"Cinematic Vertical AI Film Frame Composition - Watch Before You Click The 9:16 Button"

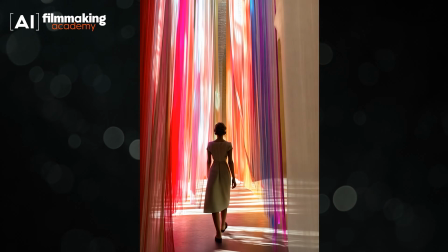0:00 Think you can just crop a horizontal video to make it vertical? Think again.
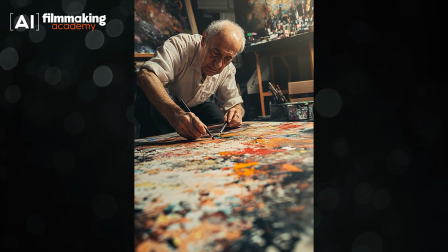0:05 Runway Gen-3 Turbo's new 9:16 format gives you the power to create vertical AI videos in no time at all.
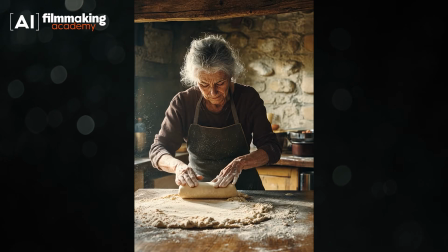0:13 But here's the thing. If you want them to be artistic and cinematic,
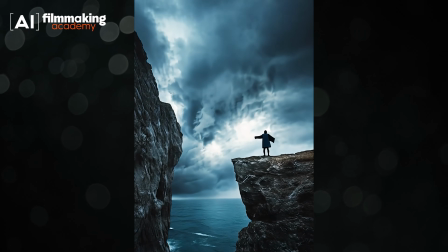0:18 you need to learn the rules of vertical composition and plan your whole video with this aspect ratio in mind.
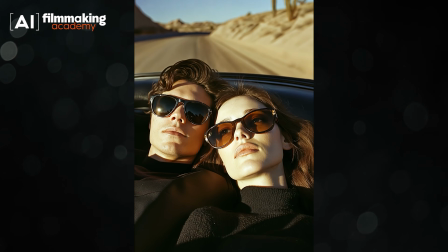0:25 So buckle up and let's dive into it. Runway Gen-3 Alpha Turbo has just rolled out the ability to generate vertical videos in the 9:16 aspect ratio almost instantly, using image-to-video mode. Let's learn how to make these vertical, mobile-friendly videos generated with Runway or Kling AI look truly cinematic.
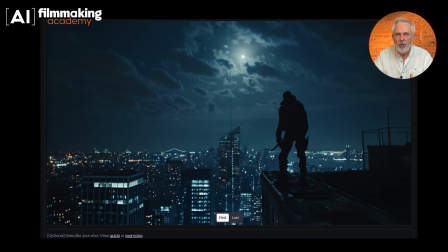0:52 How to shoot AI vertical video. It may seem that all you need to do is apply the 9:16 vertical aspect ratio to any
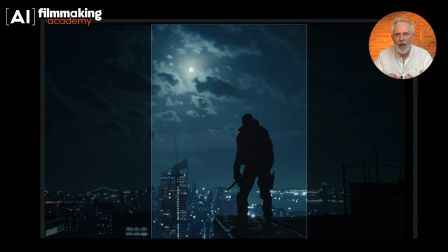1:01 horizontally created video and hit the flip aspect ratio button. Nothing could be farther from the truth.
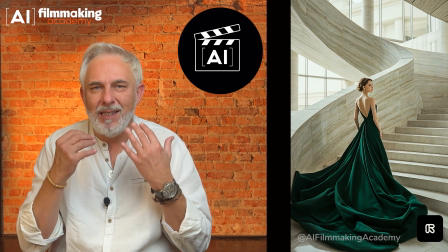1:09 When creating vertical videos, you need to think and see vertically when composing the frame and planning your shot.
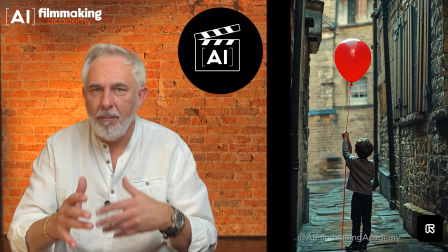1:18 Composing for horizontal and vertical frames are fundamentally different approaches,
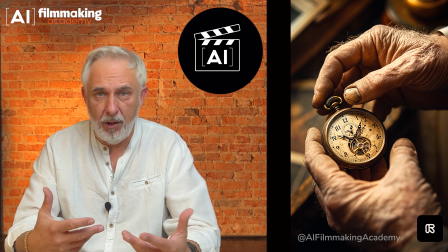1:23 and simply flipping or cropping a horizontal composition into a vertical one will not yield the same effect. Here is a breakdown of how composition changes when switching from 16:9 to 9:16 and why planning specifically for each format is crucial.
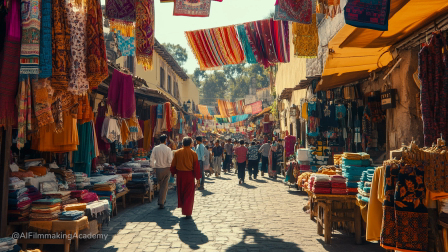1:43 The wide frame shows the full energy of the bustling market, capturing the width of the street and the colorful details of the stalls. It invites the viewer to experience the liveliness and atmosphere of the scene.
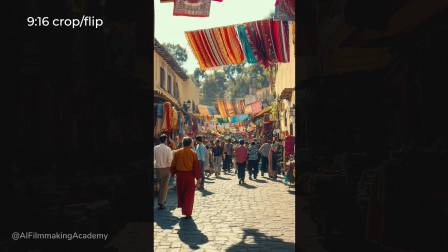1:56 Cropping this to 9:16 cuts off much of the surrounding details, making the market feel smaller and less energetic. The composition feels tight and the depth of the scene is lost.
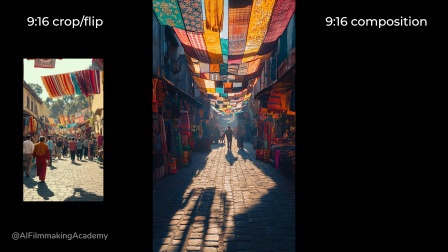2:08 Composing specifically for 9:16 emphasizes the vertical elements of the market, such as hanging fabrics and shadows.
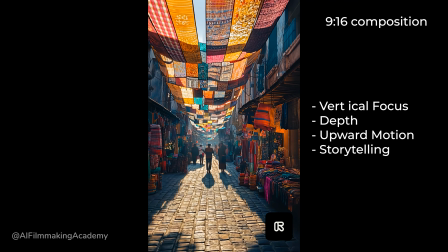2:16 The viewer is drawn deeper into the scene, following the narrow alley upwards and forwards.
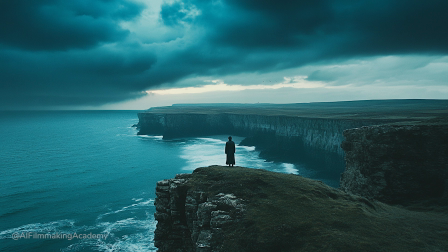2:22 The wide horizontal frame gives an epic view of the cliffs and ocean, with equal attention to the expansive sky and water. It conveys a balanced panoramic perspective, making the viewer feel the vastness of the environment.
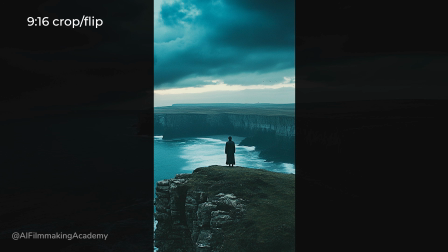2:36 Cropping this to 9:16 limits the view, cutting off the significant portions of the cliffs and ocean. The scene feels confined and the sense of grandeur is lost.
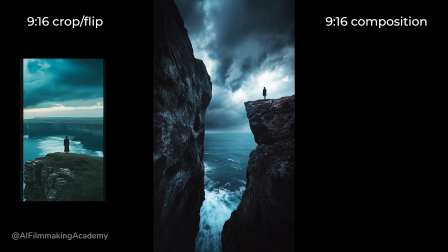2:46 The vertical composition emphasizes the towering height of the cliffs and the depth below. The viewer's eye is drawn upwards to the dramatic sky, creating an immersive and tense atmosphere. The vertical format enhances the sense of height and isolation, using the space to its full advantage.
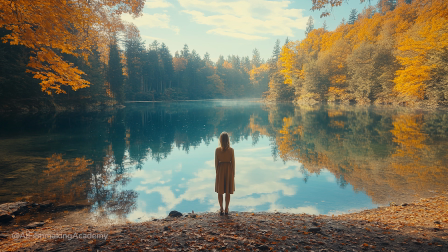3:06 This frame captures the serene expanse of the lake and surrounding trees, with a balanced view of the landscape. The figure is small but central, emphasizing her connection to the tranquil environment.
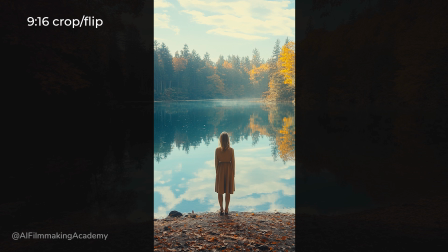3:19 Cropping to 9:16 cuts off much of the horizontal expanse, reducing the sense of calm and vastness. The frame feels more confined and the emotional connection to the landscape is weakened.
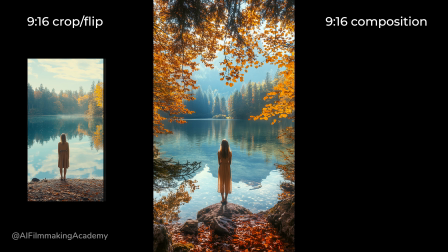3:31 The vertical composition emphasizes the height of the trees. The viewer's focus is drawn both upwards and downwards,
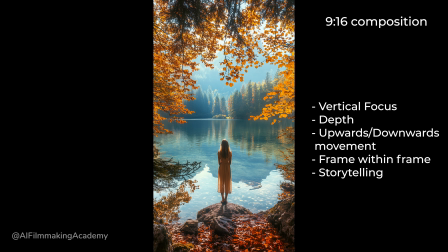3:41 enhancing the emotional intimacy of the scene and the connection between the figure and her surroundings. How to make vertical video truly cinematic. To create cinematic vertical videos, we need to adjust some key principles of traditional filmmaking for the unique 9:16 format.